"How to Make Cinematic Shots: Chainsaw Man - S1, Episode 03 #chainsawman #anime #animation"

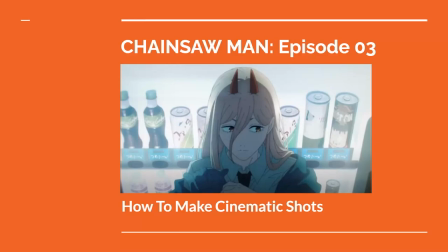(0:00)
In the anime series Chainsaw Man, based on the original manga, a young man named Denji steps into an underworld of hunting devils and supernatural evil with a team of fellow hunters. The first season, produced by Mappa Studios in Japan, is a high-level achievement in action and dramatic animation.
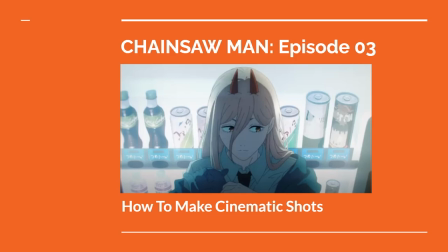(0:16)
In this video, we'll look at how the third episode creates cinematic shots to visualize the story. Per usual, there will be spoilers to the story of Chainsaw Man, so I recommend checking out the series before proceeding further.
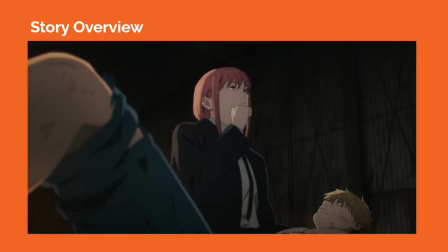(0:27)
As a general story overview, the first 12 episodes of the series reveal the origin story of Denji and his pet devil, Pochita, as Denji discovers a new life hunting devils under the mysterious Makima. Denji is assigned to the stoic Aki while being paired with the wild fiend power.
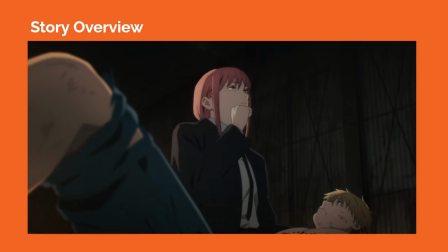(0:42)
The team falls in and out of various misadventures as more of the truth behind their operation is unveiled. So when looking at how to make cinematic shots, one place to start is analyzing the composition and figuring out the horizon line, as well as what elements are in the foreground, mid-ground, and background. Lens choice can also be part of the equation.
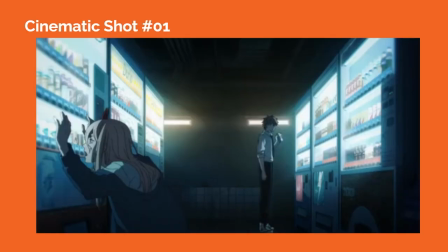(1:01)
In cinematic shot number one, we see a wide lens being used to show power and denji in an expansive space bordered by vending machines. The primary light sources are the artificial light coming from the vending machines creating a strong contrast between the murky room interior and the machines.
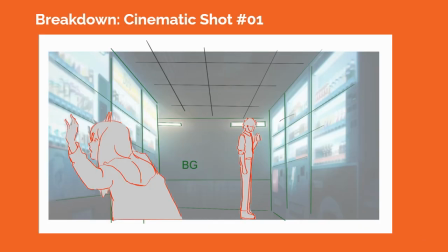(1:16)
Perspective lines formed by the rows inside the machines help to guide our eyes to where power is in the foreground and denji is staged more in the background.
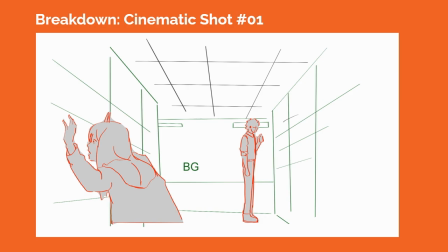(1:23)
The camera is slightly tilted upward to show some of the ceiling, and there is a thin strip of window light behind Denji to frame his head.
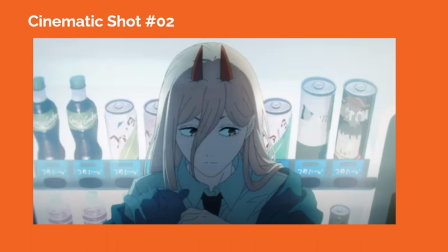(1:30)
In cinematic shot number two, Power is shown in a medium shot with the camera above her tilted downward toward her. The perspective lines formed by the cans behind her inside the vending machine help to create the three-point perspective grid.
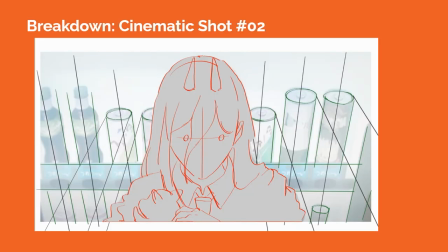(1:42)
Power is mostly backlit by the artificial light inside the vending machine, so there is some fill light bouncing upward from her surroundings to light her somber expression.
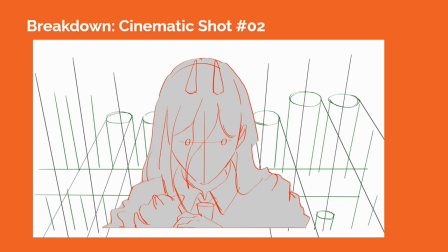(1:50)
The camera lens could be close to the naked eye, so it might be around 50mm or a little longer than this metric.
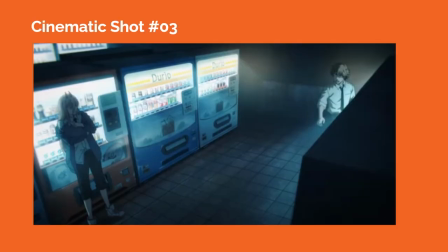(1:56)
In cinematic shot number three, the camera is placed high above the characters, tilted downward, with a wider lens to create a down shot. We see the perspective lines formed by the vending machines, creating the three-point perspective grid.
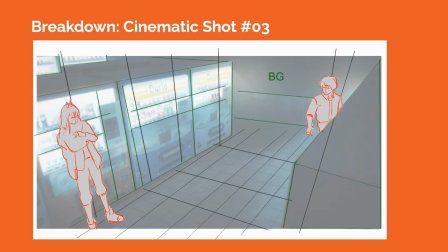(2:08)
Power and Denji are staged at opposite ends of the frame, possibly implying some of the emotional and relational distance between them at this point in the story.
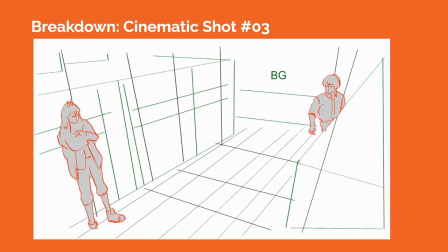(2:16)
Most of the lighting in the scene still is from the artificial light in the vending machines helping to create a slightly surreal feel inside this space.
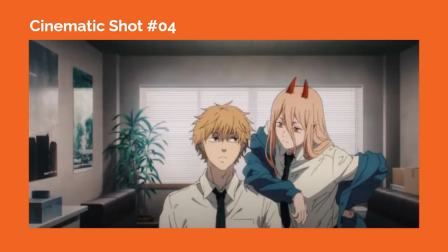(2:23)
In cinematic shot number four, we see Denji and Power in an office space with both of them close to the center of the frame.
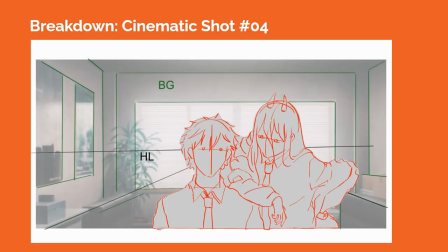(2:29)
The camera has a wide lens and is around their eye level. We see the window with Venetian blinds behind Denji and Power forming a framing rectangle around them. Perspective lines informed by the furniture and wall posters help us to get a sense of spatial depth in this room.
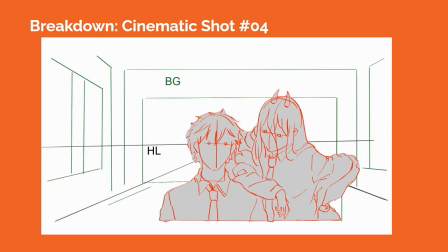(2:43)
The background is slightly out of focus drawing our eyes toward Denji and Power who are in focus.
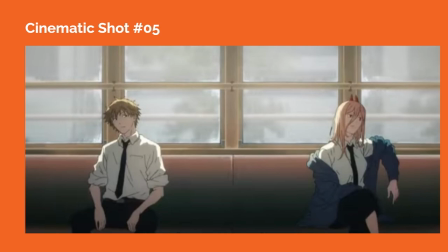(2:48)
In cinematic shot number five we see Denji and Power riding public transportation and they're once again on the opposite side of the frame showing the emotional distance between them. The composition is flatter than previous shots as we don't see as many spatial depth cues,
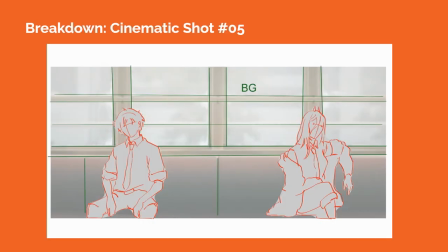(3:02)
but the grid pattern formed by the windows behind Denji and Power help us to organize the space in the frame. If a longer lens was used in this shot, typically it would have to be staged quite far back in spatial depth to create this composition.
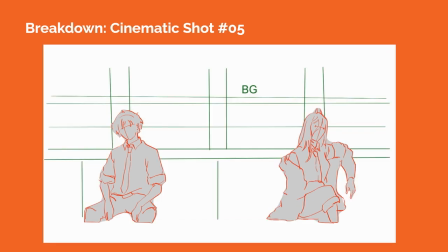(3:14)
A wider lens might show more curvature in the perspective lines around the edges of the frame. Primary lighting in the scene is coming from the outdoor sunlight pouring in through the windows from the top, keeping Power and Denji in some shadows.
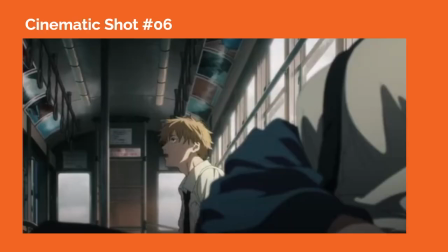(3:28)
In cinematic shot number six, we see Power in the foreground blurred out of focus while Denji is in focus in the midground. The camera is placed close to the level of Power's arm in the foreground tilted upwards showing the ceiling.
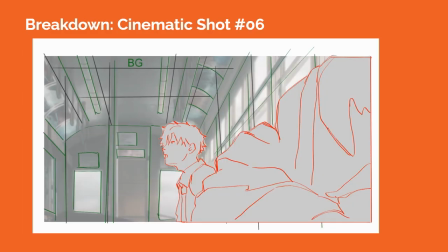(3:39)
A longer lens could be used here as we see the spatial distance between the windows appear to be compressed.
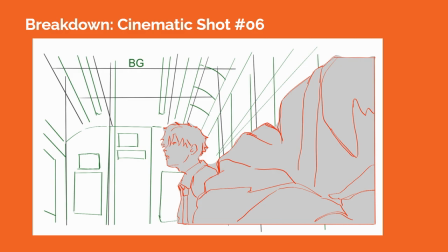(3:45)
Denji is positioned more in a profile shot, and the perspective lines from the ceiling and window panes help to direct our eyes toward him.
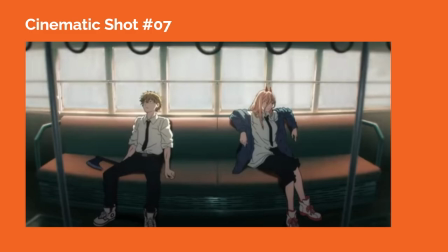(3:52)
In cinematic shot number seven, we see a wider lens used with the camera higher above the characters looking down toward Denji and power. The perspective lines start to curve at the edges of the frame, reflecting the use of a wider angle lens.
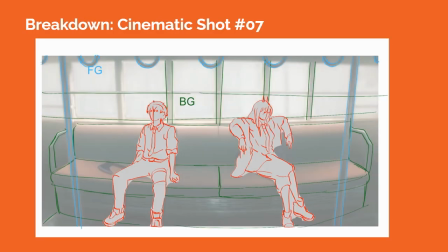(4:04)
The perspective lines from the bars in the foreground and the window panes in the background set up the three-point perspective.
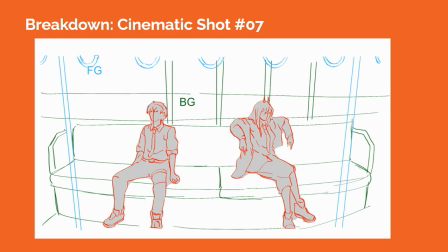(4:10)
The handle loops hanging from the top of the frame act as foreground elements that are slightly out of focus, creating a sense of spatial depth.
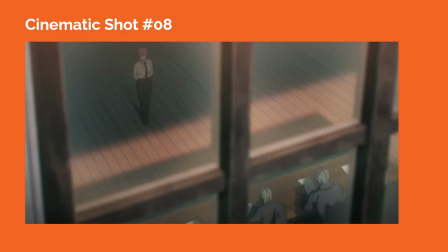(4:18)
In cinematic shot number 8, the cameras high above the ground, outside the window, pointed downward to create a downshot through the window pane. A longer camera lens is likely being used to restrict our view of the surroundings, and just focusing our view on makima in one window pane area, and the other characters in another pane area.
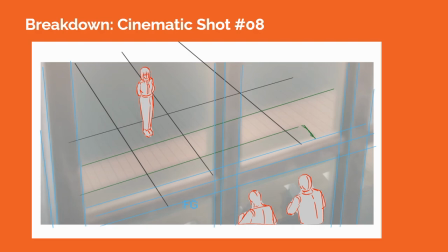(4:35)
The grid pattern of the window helps to section off areas of the space, showing a distance between Makima and the other characters.
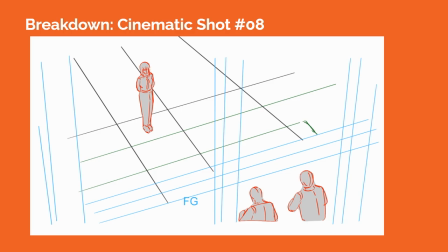(4:42)
There's also a band of light spreading across the floor that separates Makima from the others, and the window pane is out of focus in the foreground to help create a sense of spatial depth.
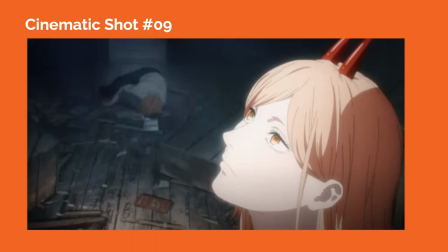(4:53)
In cinematic shot number nine, power is in the foreground, brightly lit by the outdoor light pouring through a hole in the ceiling. The camera slightly above her head tilted downward to also show Denji laying on the ground in the background.
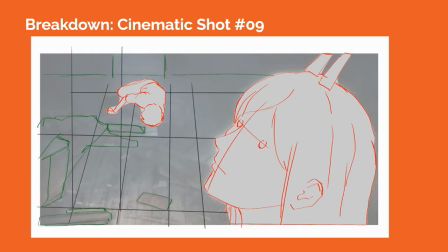(5:04)
The perspective lines of the wooden floor help us to see the ground plane and how far it stretches into the back.
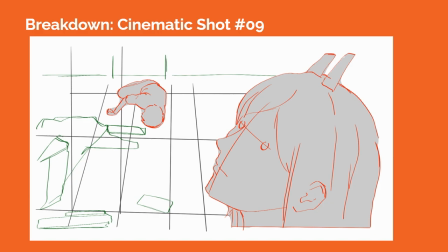(5:10)
The bright light on Power also sets up a contrast between her and the darker background, enhancing the spatial depth between them.
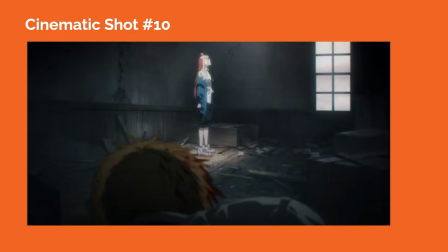(5:17)
In cinematic shot number 10, we see another camera angle within the same scene where the camera is now behind Denji, who is in the foreground out of focus. Power is in focus and we see her full body bathed in outdoor light pouring through the ceiling.
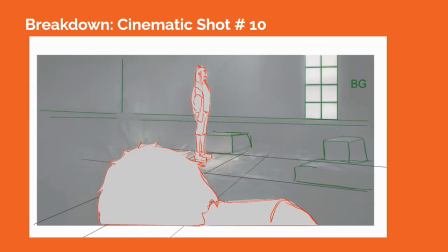(5:30)
The interior surroundings are largely dark, so once again Power really stands out in the frame due to her bright lighting.
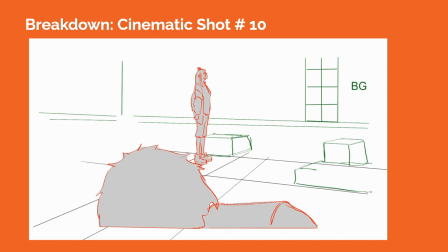(5:36)
The perspective lines inside the interior also direct her eyes toward power, and a longer lens might be used here.
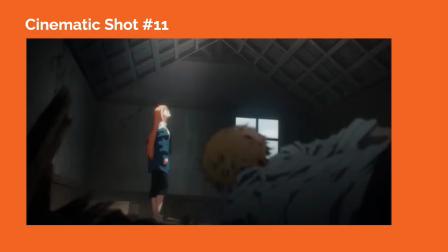(5:43)
In cinematic shot number 11, the camera is now lowered to the ground behind Denji who is out of focus. Power remains the focus of the shot in the mid-ground, and the bright lighting on her continues to separate her from the darker background.
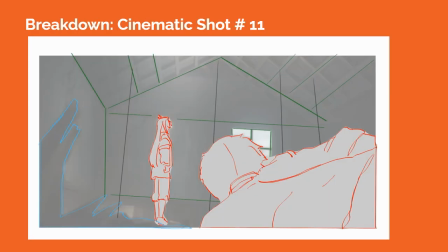(5:54)
The contrast creates a sense of mystery and an ethereal quality around her.
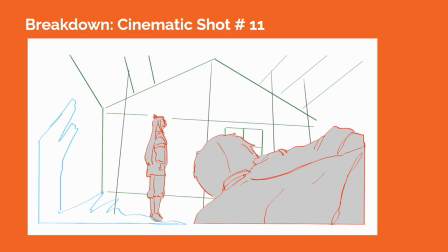(5:59)
The window pane in the background helps to create a frame around Denji's head, while the background forms a rectangular frame around power.
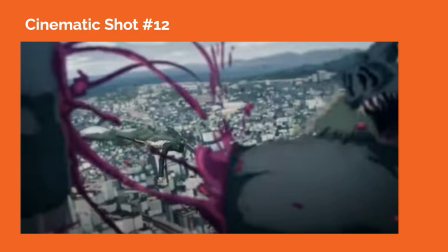(6:07)
In cinematic shot number 12, the camera is traveling through space, flying high above the ground as Denji and the Bat Devil fight.
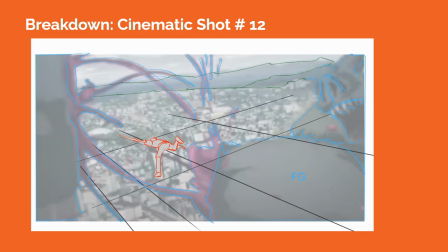(6:14)
The Bat Devil with a severed limb is out of focus in the foreground while Denji appears in the mid-ground in focus.
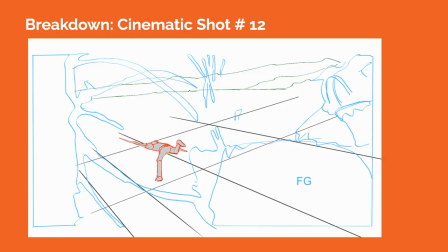(6:20)
The city below and the background mountains help us to see the ground plane and convey how far high above the ground these characters are.
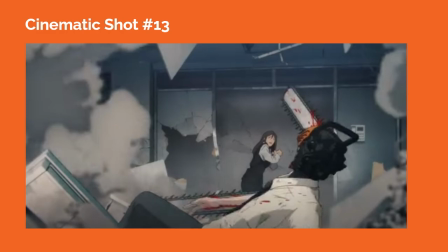(6:28)
In cinematic shot number 13, Denji lays on the ground in the foreground with his attention directed toward an innocent woman in the background.
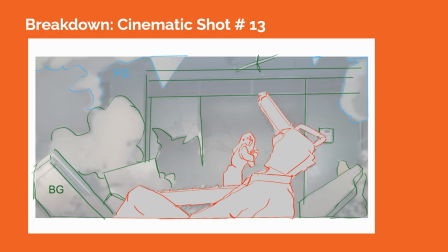(6:34)
Debris and dust clouds form framing elements around both characters, conveying the sense of chaos caused by the fight,
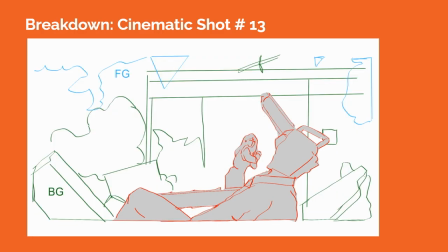(6:40)
but also helping us to direct our eyes on where to focus. At this story beat, the most important information is Denji telling the woman to flee the scene.
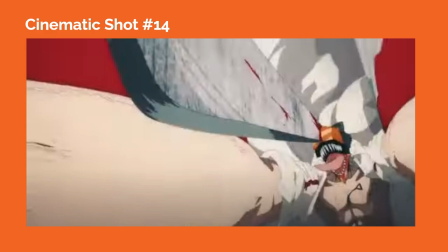(6:49)
In cinematic shot number 14, we see a shot with extreme perspective as Denji preps to attack the Bat Devil. Denji's arms and chainsaw blade are stretching toward the camera lens and are distorted in proportion, possibly indicating a wider camera lens being used.
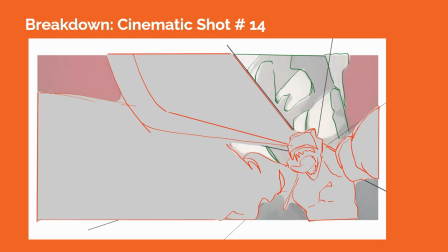(7:04)
Denji is placed in the lower right corner of the frame to give enough room to stage the extreme perspective of his arms and the chainsaw blade.
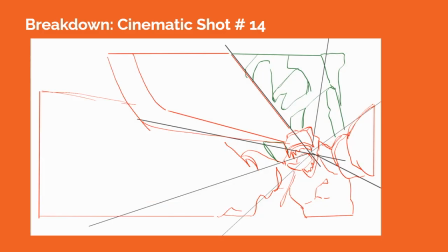(7:11)
This extreme perspective creates a heightened sense of dynamic action and urgency that creates tone and atmosphere for the fight. So overall, these technical descriptions of each shot help to break down the elements of what makes them cinematic.
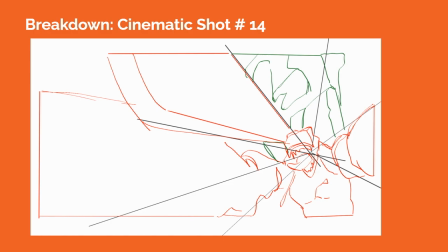(7:24)
The language of film as shown in composition, lens choice, and camera movement are well executed in this episode to heighten the drama and action.